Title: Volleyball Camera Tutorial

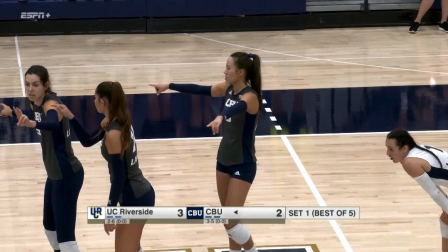And if we were cutting to camera 2 every single time, that would get very repetitive. So sometimes it's important to see other players that are, helping out the team in big ways, or we'll even show a tight shot of the server from one of the other cameras.
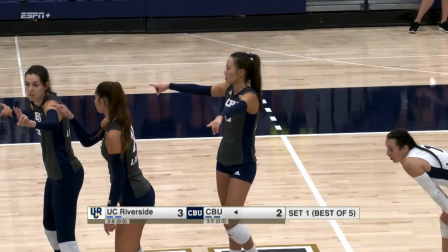So your director will help with this. They'll let you know, like, hey, you can actually get an ISO shot of them or anything like that. But just be keeping in the back of your mind that, we've seen that shot a few times. And this, for example,
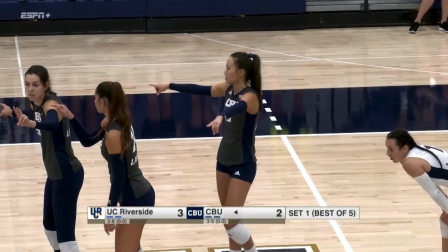maybe this player right here who's kind of our subject, or maybe it's all three if they're blocking, if they've had a good run and they've gotten some points for us, maybe it's time to isolate them and give them their 15 seconds of fame.
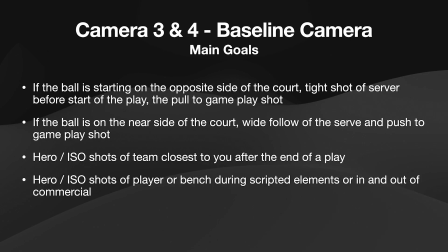So yeah, just keep that in mind as we move forward through the broadcast. And then moving on to camera 3 and 4. So these are our baseline cameras. So 3 and 4 have to pay attention to which side.
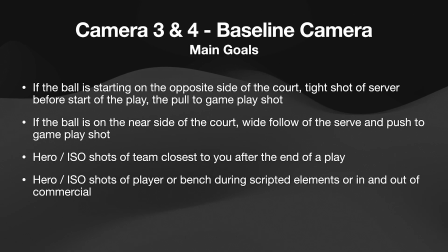Actually, everybody has to pay attention to which side the ball is on, but specifically 3 and 4, things change depending on what side the ball is on. So if the ball is starting on the opposite side of the court, a tight shot of the server before the start of the play, so similar to what camera 2 does.
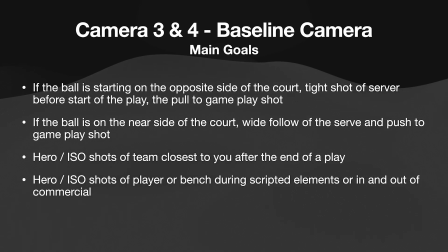And then as the serve is coming in, you're going to do a pull to get to your gameplay shot. And I'll show you an example of that in a second. But that changes if the ball is on the near side of the court to your camera. So for example, if you're operating camera 3,
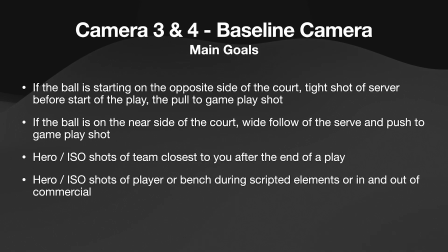which is on the left side of the court, if the ball is being served from the right side of the court, then you're getting a tight shot, you're doing a pull, going to your gameplay shot. But if the ball is on the left side of the court, which is closest to your physical camera, then you're actually going to start wide.
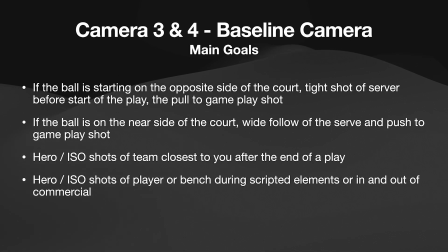And you're going to follow the serve kind of with your tilt as they serve the ball, and then you'll do a push to establish your gameplay shot. Again, I'll show you examples of all this in just a second. Just like all the other cameras, as soon as the play is done,
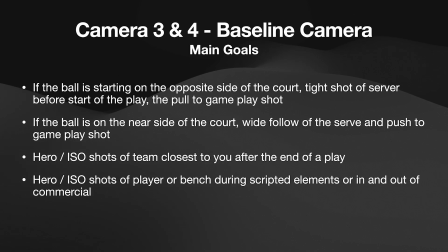getting a hero or isolated shot of the team that is closest to you at the end of the play helps out a lot. So as soon as the play is done, you want to be pushing into the team. In volleyball, whether they win or lose the point, they're going to huddle by the net,
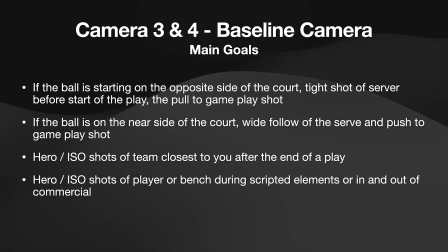and you want to push in to get that huddle so that we can see, any type of reaction or anything like that. And then hero and ISO shots of players or the bench during scripted elements or in and out of commercial break are helpful for the broadcast as well.
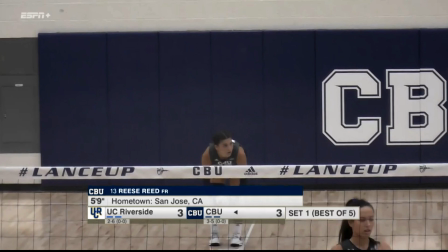So here's an example of if the ball was on the far side of the court from your physical camera. So at this point, the operator should have a tight shot, exactly like what we have here, of the server.
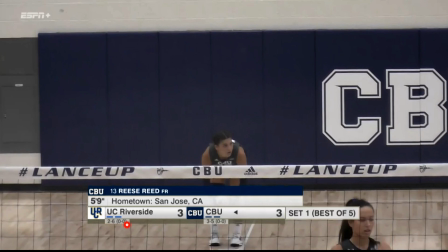Notice how, we've got the graphic here at the bottom. So that's something you want to keep in mind when you're doing your framing. This could have either been a little tighter, or we've got a lot of headroom up here.
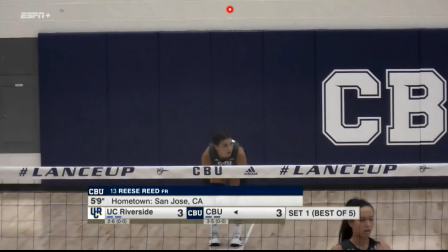There's two things you could do with that. One, it could be a little lower so that, and a little tighter if that's possible. But if not, this is actually great framing because this player's about to jump. And so not cutting off the ball, not cutting off their head could be really helpful.
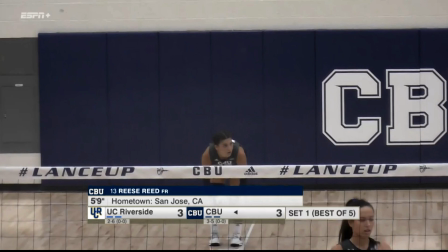It just depends on the player. But another thing to keep in mind is that each controller has presets, and you'll have a preset depending on which side of the court the ball is being served from.
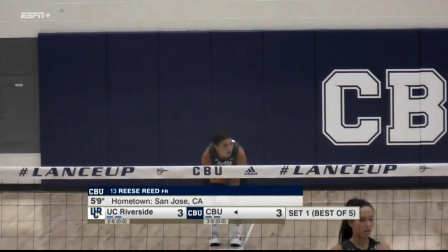So right now it looks like this is being served from the left side of the court, as far as in reference to where the camera is located.